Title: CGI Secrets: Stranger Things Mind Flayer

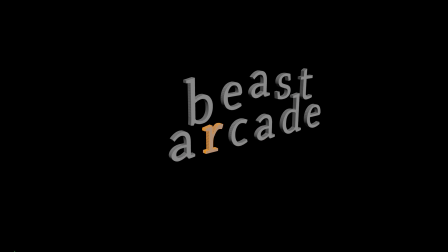264s
Seeing these ridiculously cool signs,
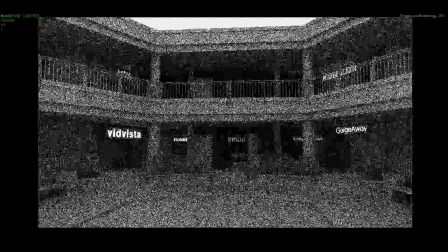266s
I very much understand if you get the strong urge to pick up a VHS tape from VidVista or play the latest and greatest 8-bit games at Beast Arcade. Lighting up the place with neon signs in every color you can think of certainly adds a ton of atmosphere.
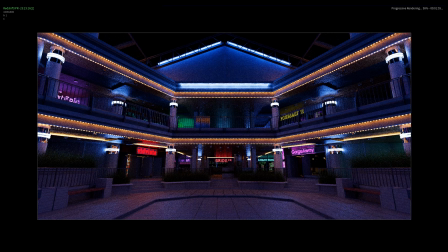286s
Interestingly enough, most of the purple tint you see is not created by purple lights.
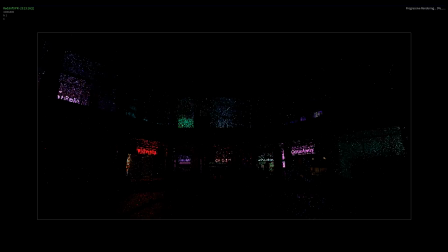290s
Instead, the cold blue lights around the pillars mix with the warm orange lights, which makes parts of the scene look purple.
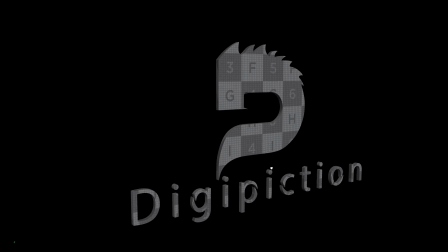296s
The fancy term for this is additive light mixing. And if you were wondering, this of course is the Digipiction Mall.
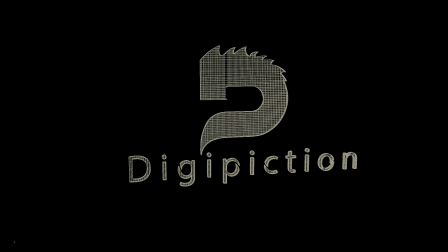304s
What a beautiful sign!
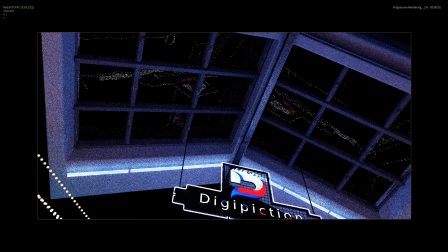307s
By perturbing the prominent surfaces, we get wavy reflections, for example here in the windows, which is exactly what we want.
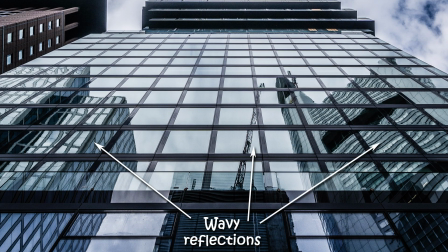315s
These are the kinds of things we see every day without really noticing them. I always try to get rid of those disgustingly straight CGI edges.
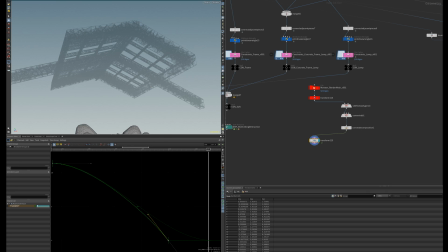322s
It's time for some destruction. We use a simplified shape instead of the actual monster in order to speed up the physics simulation.
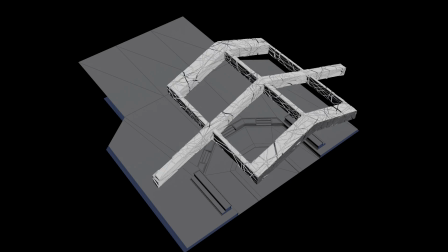330s
Destruction usually requires fragmenting the geometry ahead of time into lots and lots of small pieces.
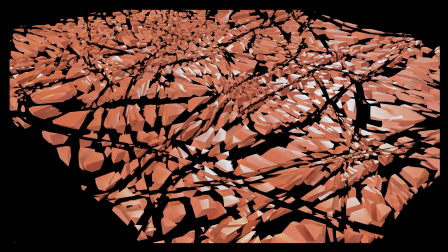336s
If you simulate the fragments directly, the result is undesirable because they come apart immediately.
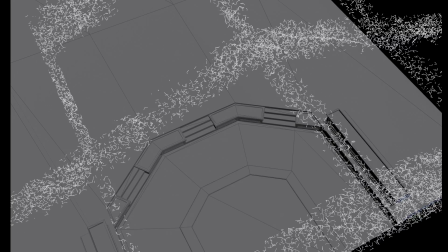341s
To avoid this unnatural behavior, we create links between the pieces. These invisible links, also called constraints, keep the fragments bonded together.
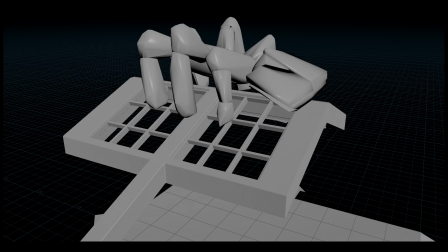350s
There are many custom methods to control the bonding and the fragmenting.
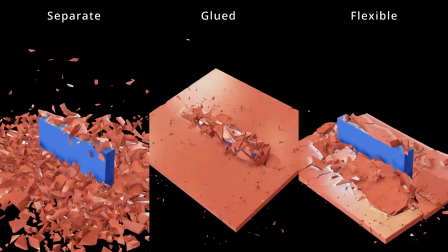354s
For most materials, it's a good idea to allow the links to be flexible, and this way they can bend and separate a bit, which forms realistic cracks before they eventually break. Destruction sims are far from automatic and require a lot of effort.
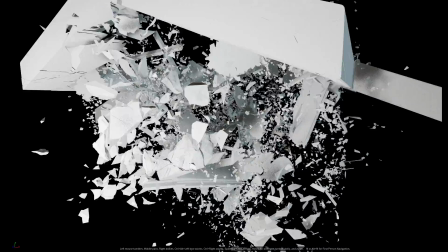367s
You need to set up all the geometry in a very specific way and put aside considerable time for tweaking simulation parameters.
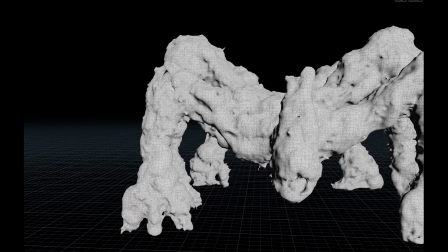375s
Let's get back to the monster. We need to create an animation rig.
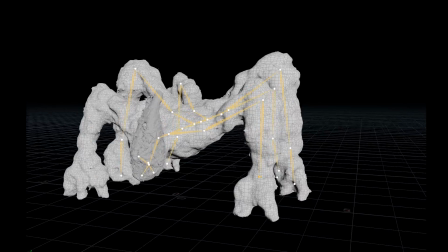379s
This is essentially a skeleton with joints and bones that we can move and animate, and the monster geometry will later follow the skeleton's movement.
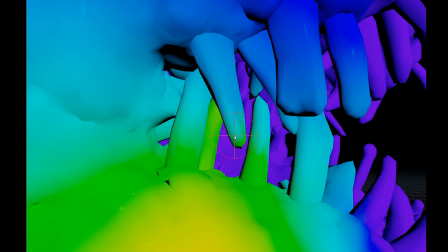387s
The rigging process is very technical and very boring. I'm keeping the structure basic because I'll only be doing a single shot with a limited amount of animation.
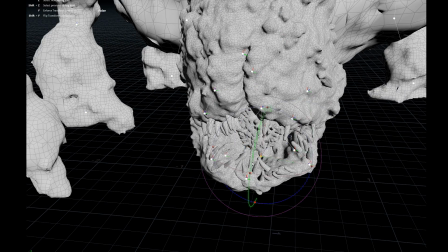396s
If I wanted to give the creature the ability to breakdance or move across the scene in any meaningful way, I'd have to put in a lot more effort.
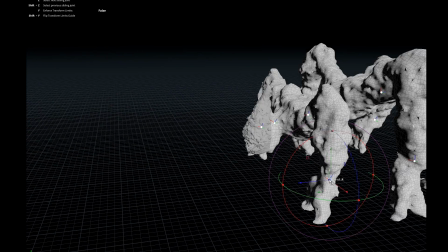404s
Once the rig is done, I can move and rotate the various bones to start posing the monster.
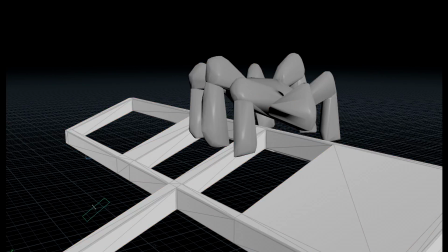411s
Each relevant pose is stored as a keyframe, and the software interpolates between the keyframes.
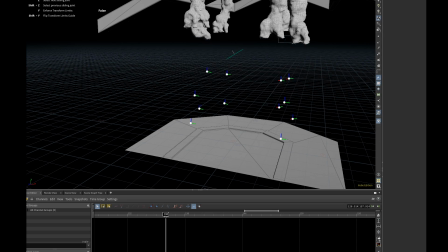415s
This means that I don't have to create a pose for every single frame, which would be extremely tedious.
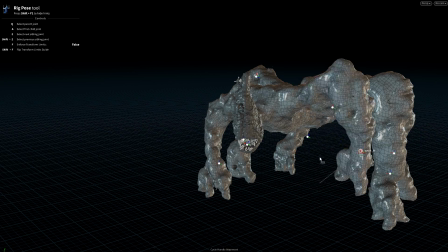421s
And that's not to say that animation is a quick and easy affair.
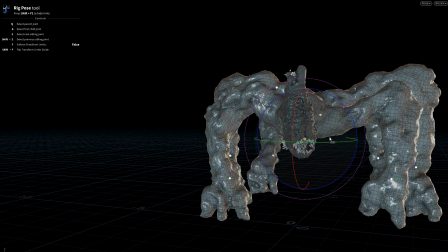425s
It's always tricky to get the timing just right and make the creature feel like it has weight and purpose in all of its movements.
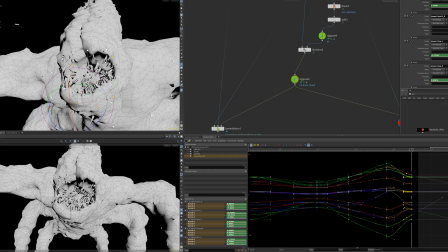433s
You need to go back and forth between tweaking keyframes and playing the animation to see how the sequence feels in motion.
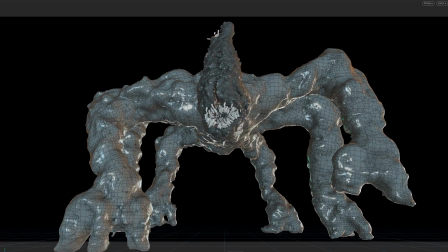441s
We're in luck because the character doesn't have fingers, eyes, or a particularly expressive face, which means less components that need to be animated.
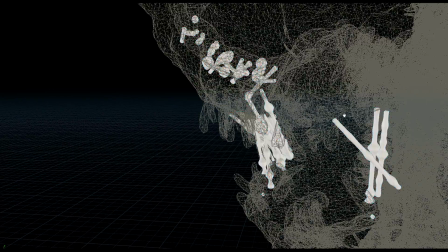450s
I knew something was still missing. Threads of saliva.
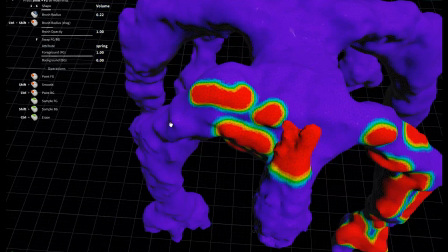456s
To really sell the idea of this gloopy monster with 80% body fat and 10% teeth,
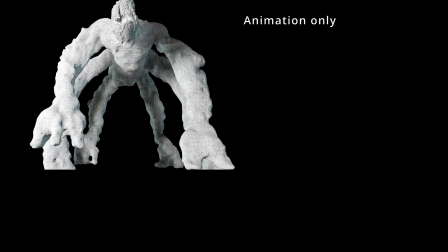462s
I designate several areas of the creature as simulation targets.
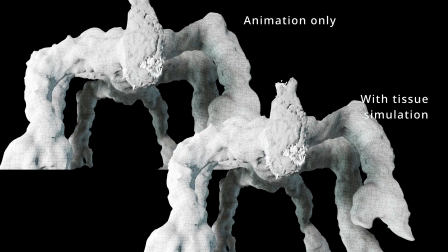465s
And the simulation then uses my animation data to calculate tissue movement as the monster falls through the ceiling and makes its way towards the camera.
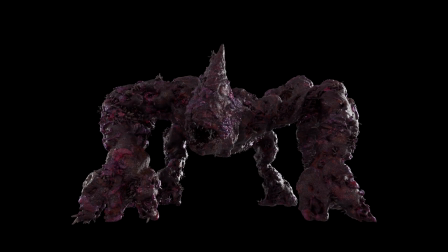474s
Just look at how gracefully the lard vibrates, and stare in awe at those delicate saliva strings.
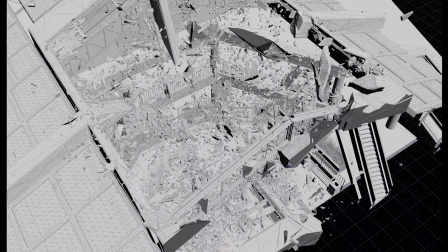480s
We previously ran the destruction sim with a static temporary monster shape.
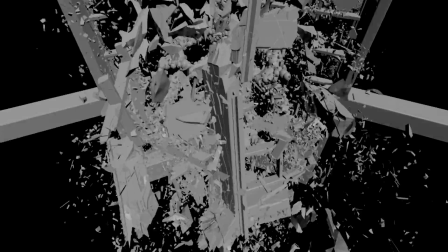485s
Now we bring in the animated monster to make it interact with the debris.
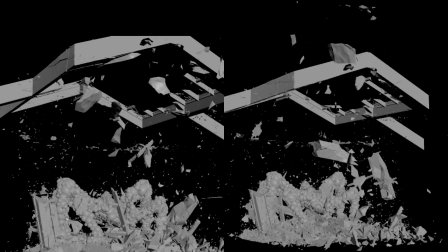490s
You probably didn't notice, but there is an invisible collision object in the camera path to make sure that no big fragments land directly in front of the camera.
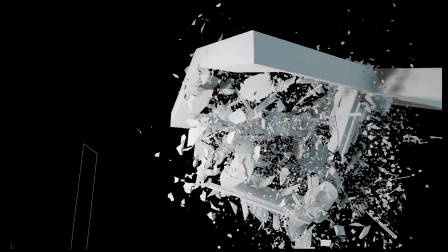499s
We don't want anything blocking the view. Another physics cheat I had to apply was the timing of our heavyweight champ.
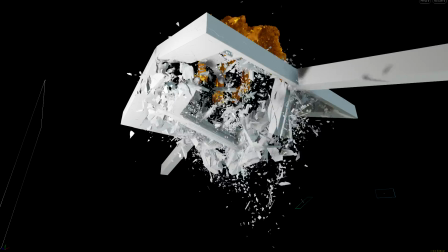507s
I realized that it became nearly invisible amidst all the debris, so I delayed its fall by a dozen frames.